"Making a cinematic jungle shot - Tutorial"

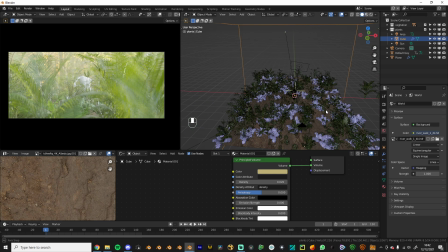(16:41)
Okay.
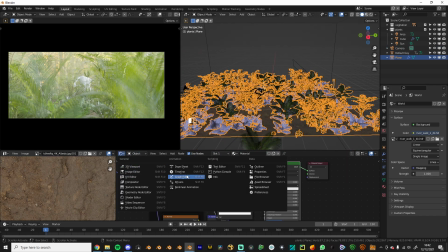(16:44)
So I think we want to increase the amount of stuff.
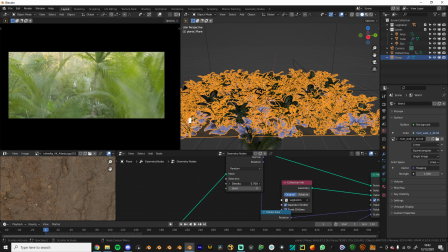(16:54)
So the density of these plants, whatnot.
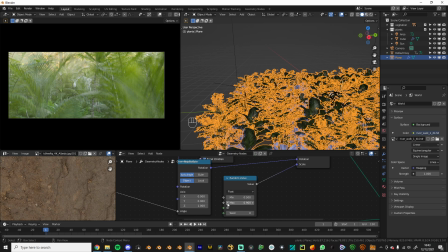(17:01)
That's pretty cool. That's pretty cool. I'm gonna make the scale a little bit smaller as well. Okay. Maybe not actually. I don't know. But we like right now it's all very flat.
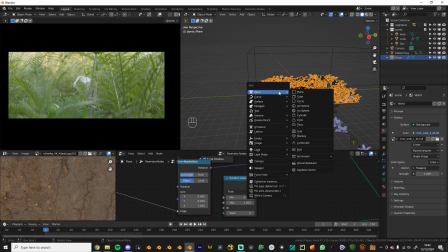(17:16)
It's all just green and white, which is not very nice. So we're going to add in a plane,
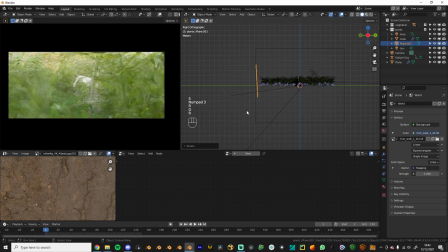(17:26)
and we're gonna have this right in front of the camera, or right behind the camera, and we're gonna make it completely black, so it just eats all the light. So I'm gonna add a transparent black, I think.
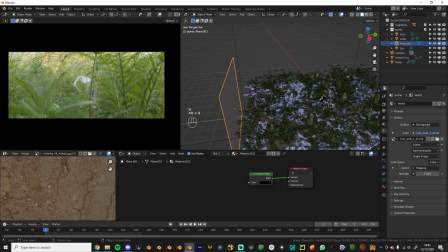(17:44)
It doesn't add a lot, but that's fine. That's good enough for me.
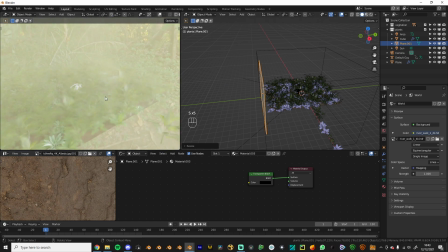(17:50)
Okay. So we want to get some god rays in this scene, of course.
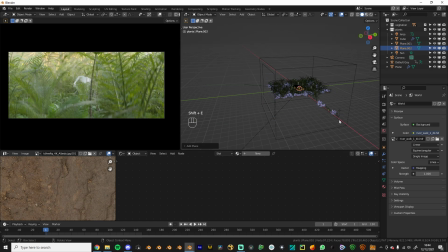(17:55)
So what I'm gonna do is I'm gonna bring in an image of shadows.
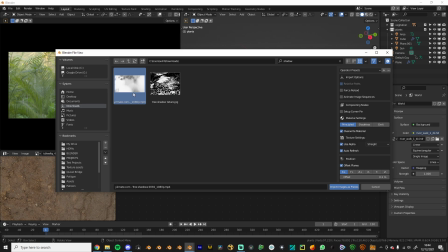(18:03)
And this is I did a similar video on this. I could just use that same thing, I think.
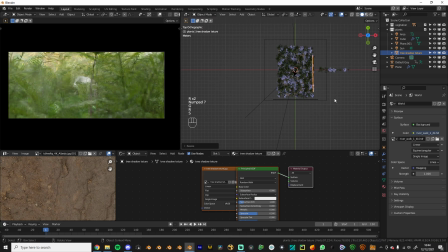(18:09)
You can use a video texture as well. If you're that advanced, you get a nicer look.
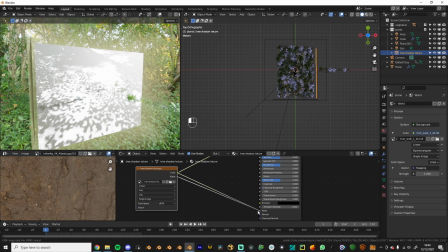(18:17)
So we just plug this color into the alpha, and we've inverted,
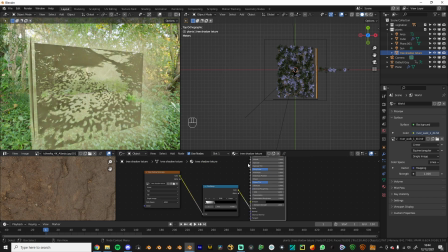(18:25)
and we make the base color just black. So this is to mimic the tree shadows and things like that.
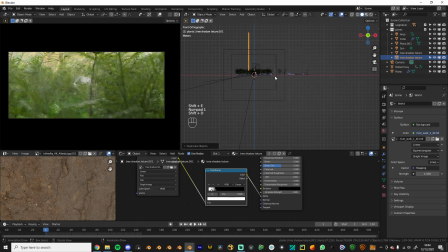(18:35)
Okay, and we want to really get, let's put it on the top as well, because there's not a lot of light coming in here to the deep jungle. But yeah, our lighting is whack still.
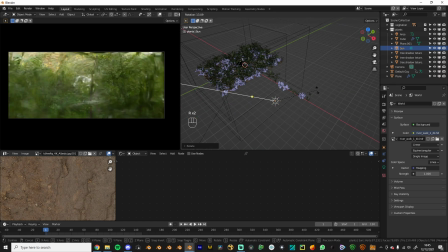(18:56)
So I wonder if we can do something interesting with like the god rays and things.
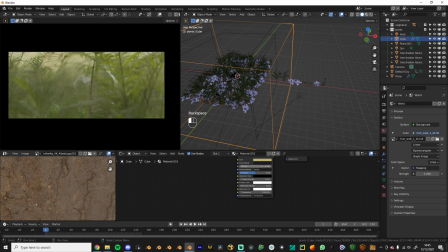(19:03)
So I might just bring this density up a lot. That's maybe too much, but just to see how it all goes.
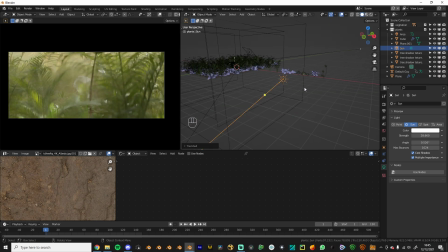(19:17)
Want to get some light like seeping through. Not really getting the look I'm going for. Oh, that's kind of nice.
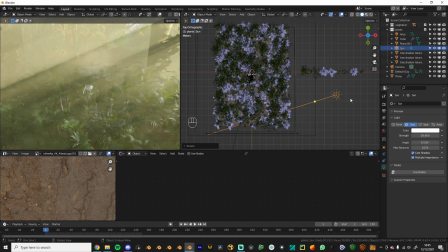(19:34)
Yeah, you see that stuff? That's what we were looking for.
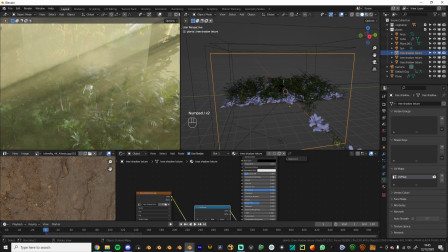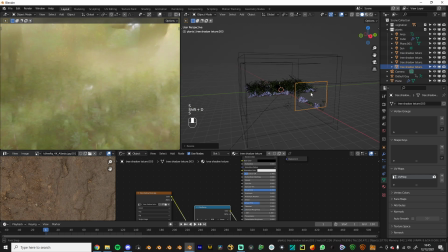(19:42)
Just gonna scale it up and have like smaller versions of this everywhere.
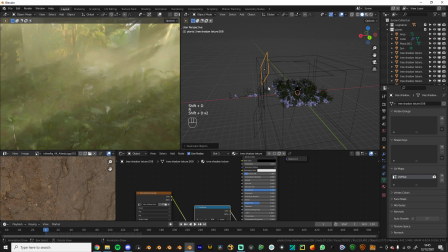(19:50)
Yeah.
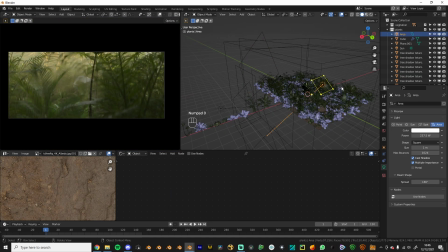(19:56)
And we're gonna increase this area light, I think. Increase the strength. Because we really want to convey that depth. Oh, what if I change the spread? No.
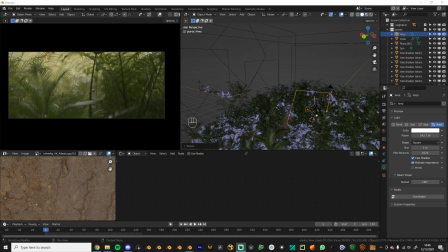(20:18)
Okay. It's a lot of messing around you gotta do.
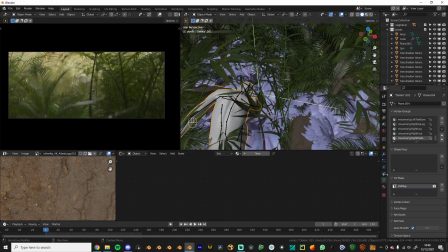(20:25)
So I think we might want to make this guy just black right now.
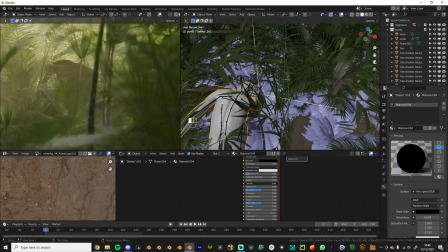(20:33)
So we can get a nicer contrast
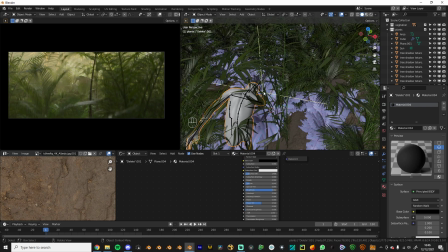(20:39)
in the image.
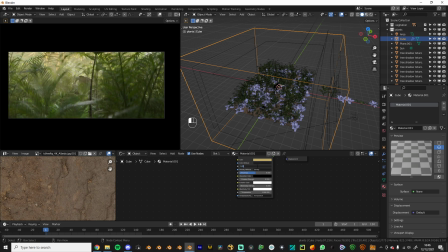(20:45)
I'll decrease the density a little bit. Yeah.